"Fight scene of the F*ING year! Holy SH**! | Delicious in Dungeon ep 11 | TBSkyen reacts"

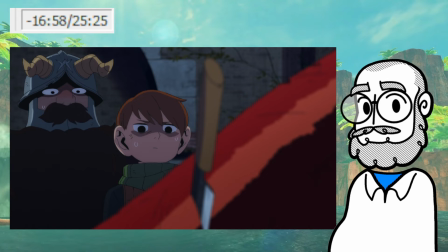2427s
Like, there's a lot of comedy bits in there.
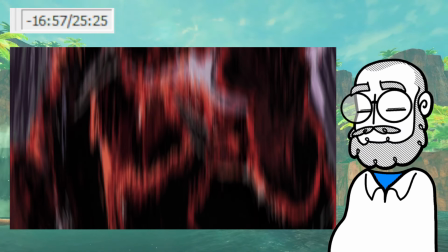2432s
that then sort of swing back to deadly seriousness.
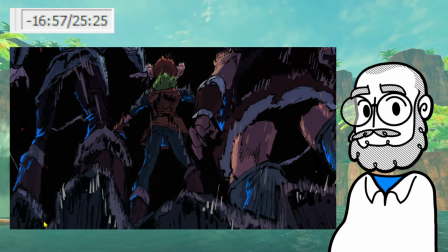2437s
And again, like, the animator's having so much fun with these frames. Because, like, look how rough the characters are drawn. And I don't just mean that there's lots of, like, lines and scribbles everywhere, but, like, how rough the anatomy, how rough the sort of general outline of them is.
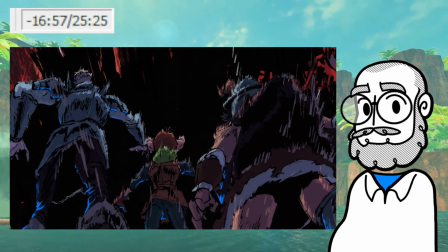2453s
Which sort of, like, again, it helps sell the vibe of this flash frame, like, of this, like, still frame that they're using for this, that the characters are kind of distorted and look weird and kind of lumpy.
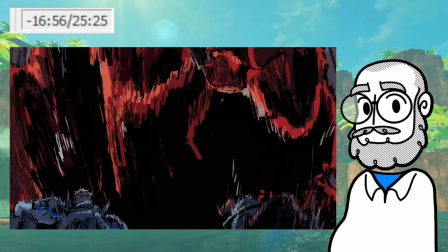2463s
Like, that sells the vibe, the feeling that, like, the
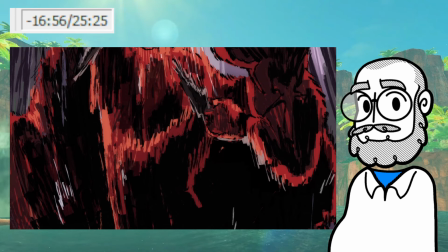2469s
chaotic, fearful rush of adrenaline that you're supposed to get from this, right?
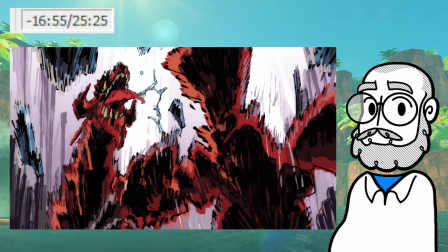2475s
Like, that's... It all helps do that. And it all, like...
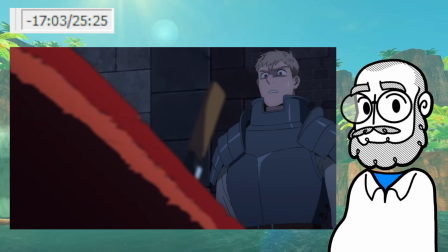2480s
And it is only just, like, a completely static picture, right?
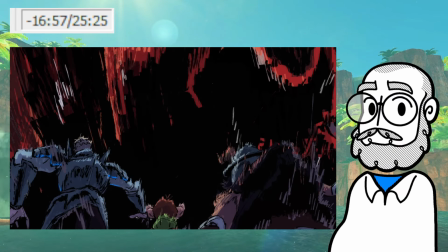2488s
That they sort of do, like, a... Right? They just pan up the picture three times, right?
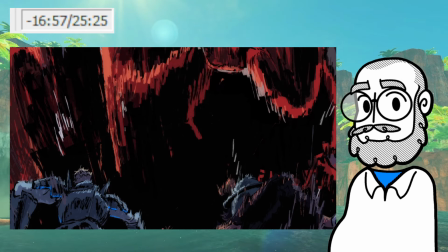2493s
But it's a completely static picture.
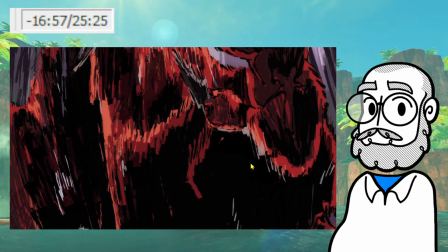2495s
But because of the way all this rendering is done, all this scribbling, all this drawing, like because of the dynamism of the posing,
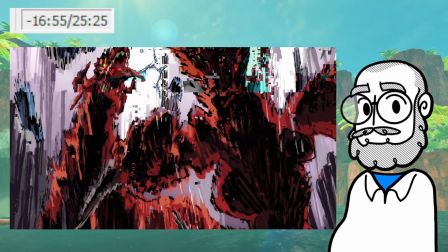2503s
because of the video compression artifacts that completely ruin how it looks,
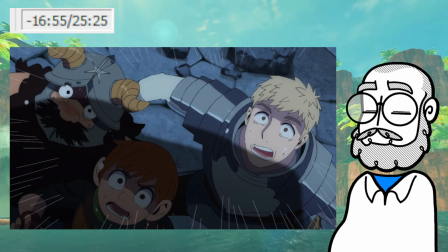2509s
you still get such a sense of movement and motion out of it, right? Oh, what a fucking fight.
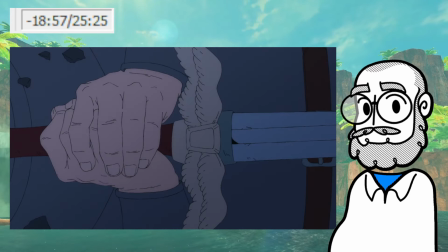2523s
What a fucking fight.
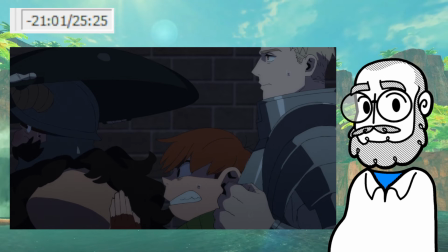2528s
Absolutely fantastic, genuinely.
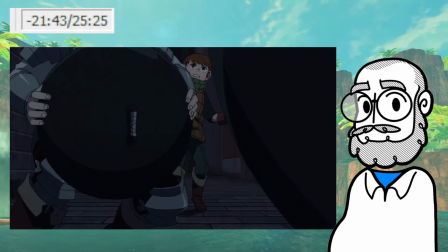2533s
The fact that Lyos just immediately fucking drops the pan because he didn't figure that it would be hot, like...
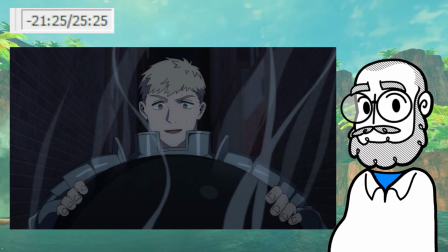2542s
That also feels like a very D&D party thing, right? Like, the party comes up with this plan, like, and the DM, like, the dragon is breathing fire at you.
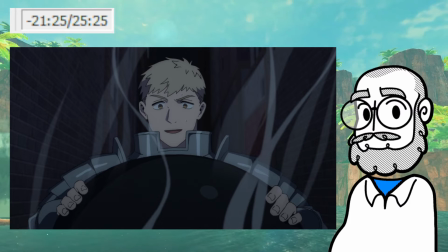2550s
Do you hold on to the pan? And the fighter goes, yeah, of course I hold on to the pan. Okay. It's like, roll a constitution save against heat metal.
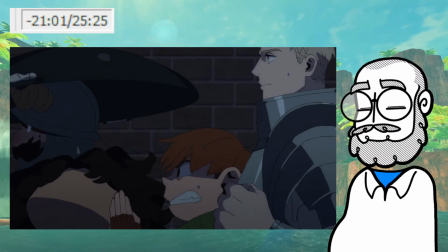2562s
Constitution save failed. Oh, no. Now the party has to improvise. Like, that feels like a very D&D campaign kind of thing.
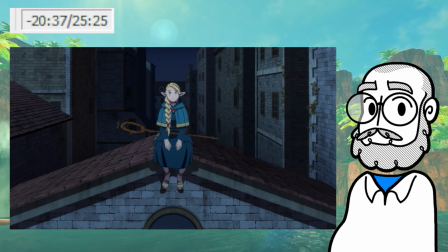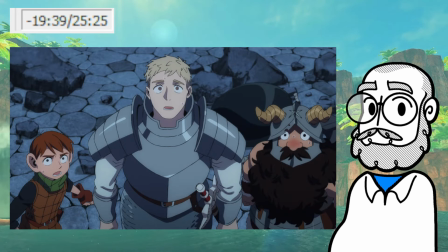2578s
Just fuck me the craft, man.
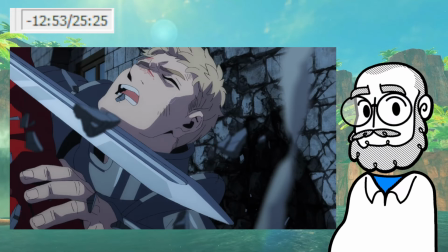2583s
And especially, like, as a conclusion to the fight, because, like, the fight is over
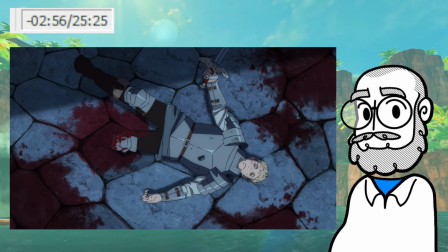2589s
basically halfway into the episode, like 14 minutes in, and then all the rest of it is just aftermath.
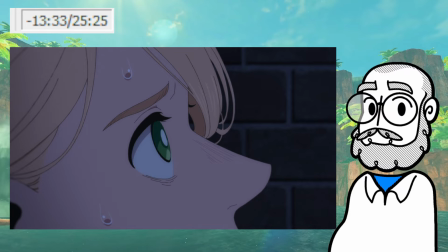2595s
A little more than halfway.
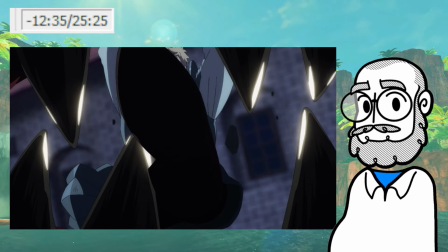2598s
But it is this thing, again, of, like, in order for Lyos to win this fight also, is the other thing, he has to let part of himself be eaten, right? That's another thing of that thing that sort of ties into the thematic idea of food and consumption that the story is setting up, is this thing of, like,
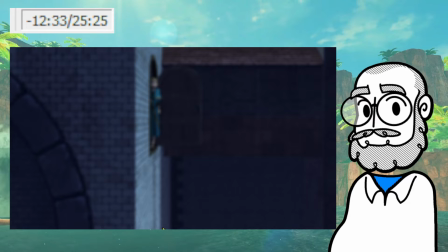2616s
you are part of the ecosystem, right? Like, you eat the monsters, but the monsters also eat you, and you nourish each other off one another's bodies.
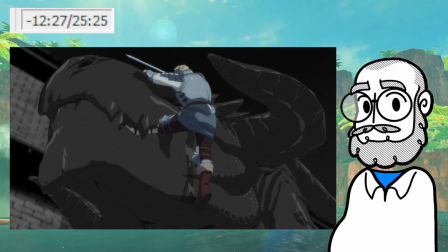2628s
And I do like that in order for Lyos to win this fight, in order for him to beat the dragon, he has to let it eat part of him.
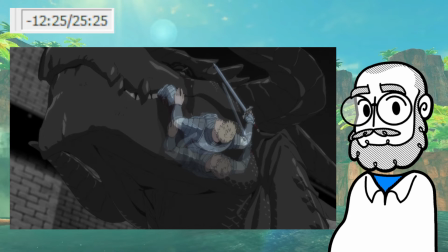2636s
He has to allow himself to be partly consumed.
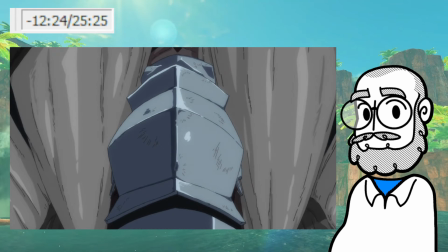2643s
Right? It doesn't get to digest him, obviously. They manage to reverse it, but, like, just thematically, as, like, a piece
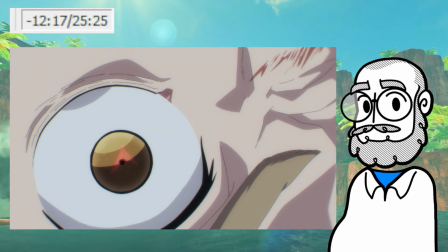2652s
of the puzzle, that's the price he has to pay in order to get the killing blow. That, like, that's the kind of thing that makes a fight really satisfying, right?
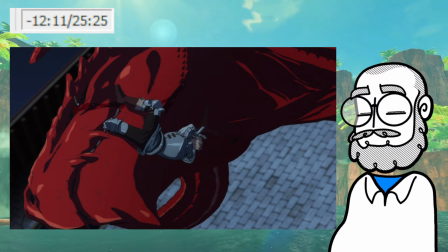2660s
Like, it would have sucked if the plan just worked, right? It kind of would have sucked. We have all this build-up, like, it's the Red Dragon, we need to save Fallon, like, the Red Dragon, this is the objective, this is the thing we're doing, I